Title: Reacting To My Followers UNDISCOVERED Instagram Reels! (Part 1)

So reason number one, have text on screen. Reason number two, have clips of yourself, not just of like everything that you're doing.
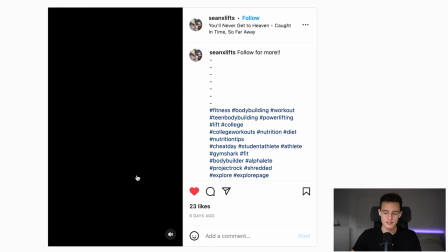485s
You do have one clip of yourself at the end, which is good. But I would like to see more clips of you throughout the video.
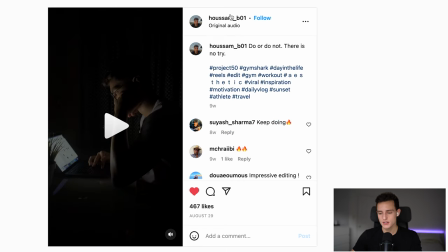491s
That's all I would say. But excellent video, Sean. Next video here is from Husam. Thanks for submitting. Let's check it out.
Oh, do not, there is no try.
Probably already know what I'm gonna say. It is very good, you got quick cuts. It's my audio that I made, so obviously it looks great. I do like it. You have a couple of clips of turtles and stuff in there, which is cool, but it's not consistent with the theme, like I said, so I like to have a consistent theme. It gives people a reason to like your videos. Definitely nice work on that one. The colors are all great. The cuts are a little bit off, because if you listen to the audio.
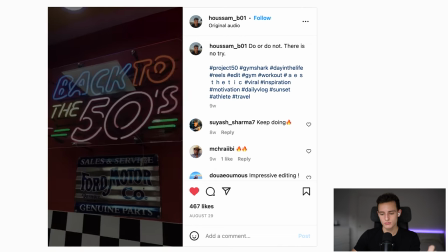524s There is no try.
It's like a winding kind of hypnotic audio
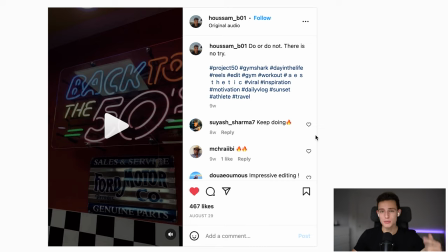530s
I would say you want to make sure your cuts are on beat with that and not just all over the place So make sure your cuts are more consistent and that will definitely put take your reels to the next level in my opinion but nice
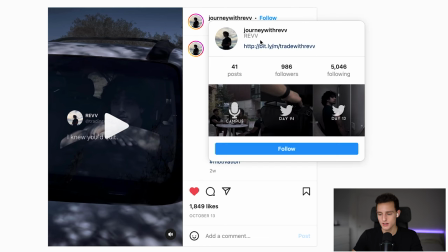539s
nice work a song next video is from Rev journey with Rev. So let's check it out.
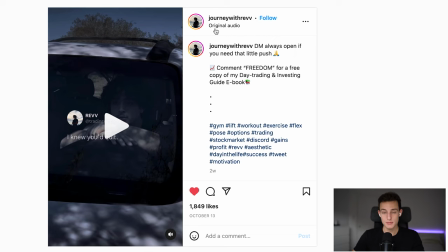544s
Thanks for submitting man
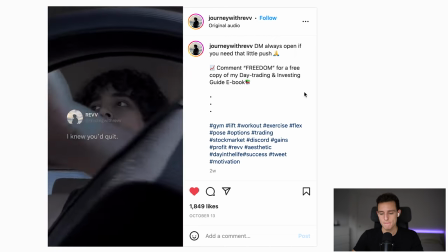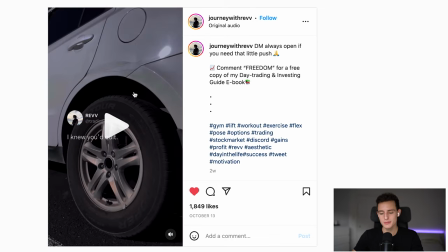552s
I do like this kind of format with the tweet. That's kind of cool. I haven't really I've seen it before But I not many people do it. So I do like that's original it keeps to your own style So like I said at the beginning, I do like when you have original style. The colors look pretty good One thing I would suggest is when you're filming because I know you've darkened these in post-editing I can just tell when you're filming try to pull down the exposure to like minus 0.7 or minus 1 It'll make it look a lot more cleaner when you add a darker filter to it because in these ones You can tell the clip
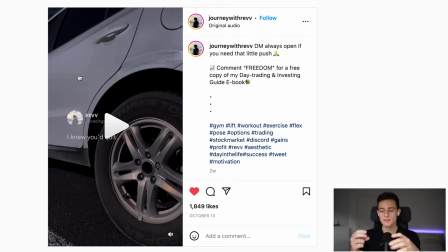579s
was originally bright and then you made it dark But it's better if the clip was dark and then you make it dark because it just it's it's more cleaner in my opinion but a little bit more contrast as well because the the blacks could be more deeper. Cuts are clean. It's a little bit slow at the beginning, but honestly, it's a solid video, man. Keep it up. Next one we have here is from Kevin, my buddy in Mexico.
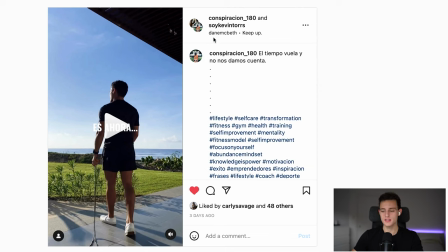597s
I wanted to watch this one because it's a great video. He used my audio as well. You can see Damien about to keep up, so nice work, Kevin. Let's check it out.
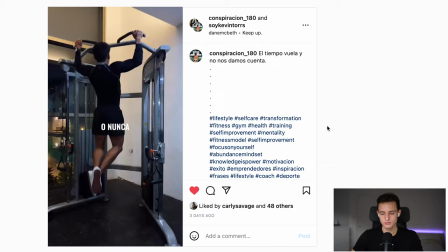This is an excellent video, Kevin. You're really doing good. An improvement is excellent. I've been watching you for a while now.
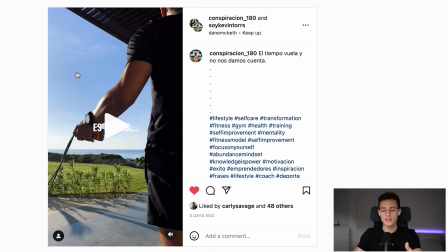615s
The beginning is brighter, but that is kind of your style, I think. The colors are all very consistent.
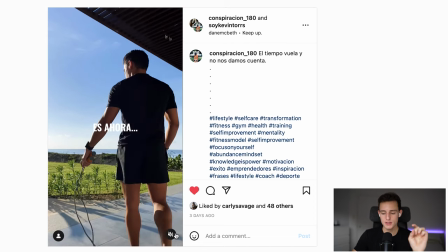619s
So if I play the video here, just mute it,
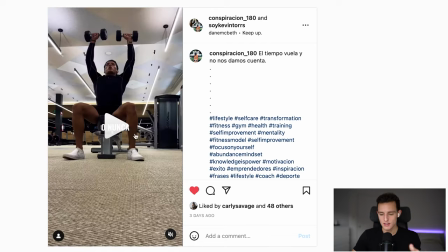622s
you can see as it goes through everything stays consistent it's working out that has a consistent theme to it i don't know what this
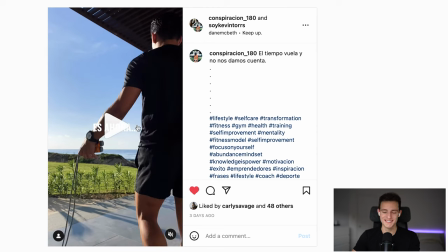629s
says that's something to do with time i know that because it's spanish but overall kevin this looks very very
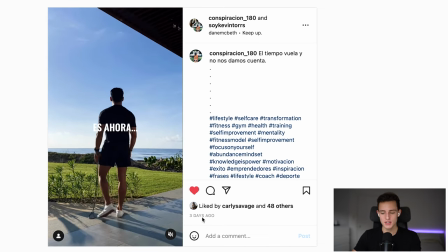637s
good the cuts are clean as well and you had the flash at the beginning which is great like right here looks really good honestly man this is getting really good keep it up and one of these videos is bound to blow up so nice work Checking out Aesthetic Matt,
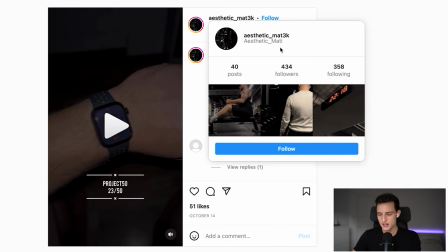649s
Matty.
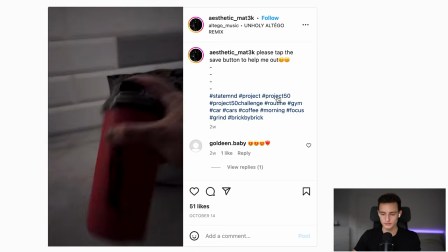So first thing I'm going to say is colors look great. The dark is cool. I like the theme. You got to, it's kind of going throughout your day. So that is awesome. That's what I usually suggest. Kind of a vlog format, but with some kind of motivational feature to it.
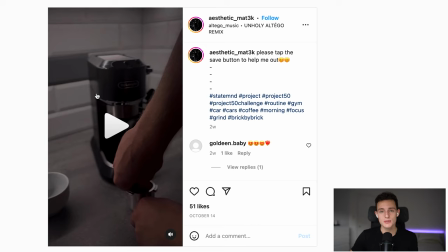670s
I do suggest putting text on videos. It does make them do a little bit better with the algorithm. People notice it more. It gives them a reason to like, like I said, sometimes too many transitions is too much and you're flying all around here.
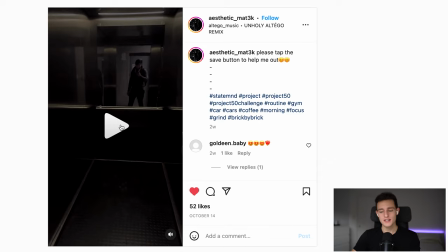681s
It's like a spinny one, right? so I don't love the way that looks that is just my style though like maybe you enjoy it you keep doing it for sure but in my opinion it looks a little bit more professional if you're just doing cleaner cuts with cleaner transitions and not using those digital transitions where it spins it and moves it around all that stuff zooms are really all you really need to make it look good but overall good video
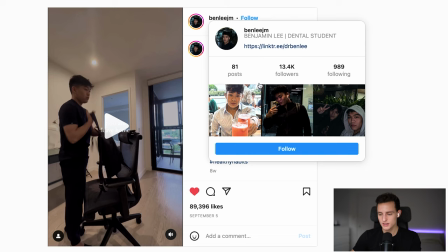701s
Matty next video we have here is from Benjamin uh congrats on all the followers and you have a few videos that are absolutely viral let's
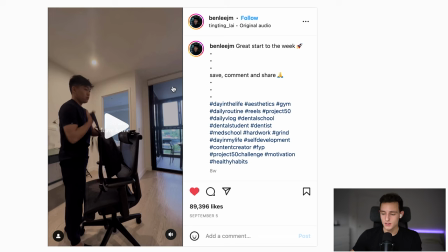709s
check out your account It's a nice work. Keep it up and your account will blow up even more very, very soon. So this is more of a daily vlog format. Let's check it out. I do like the way he has like the time on the screen and he's like leaving home and he has like throughout his day he puts texts. Let's check it out.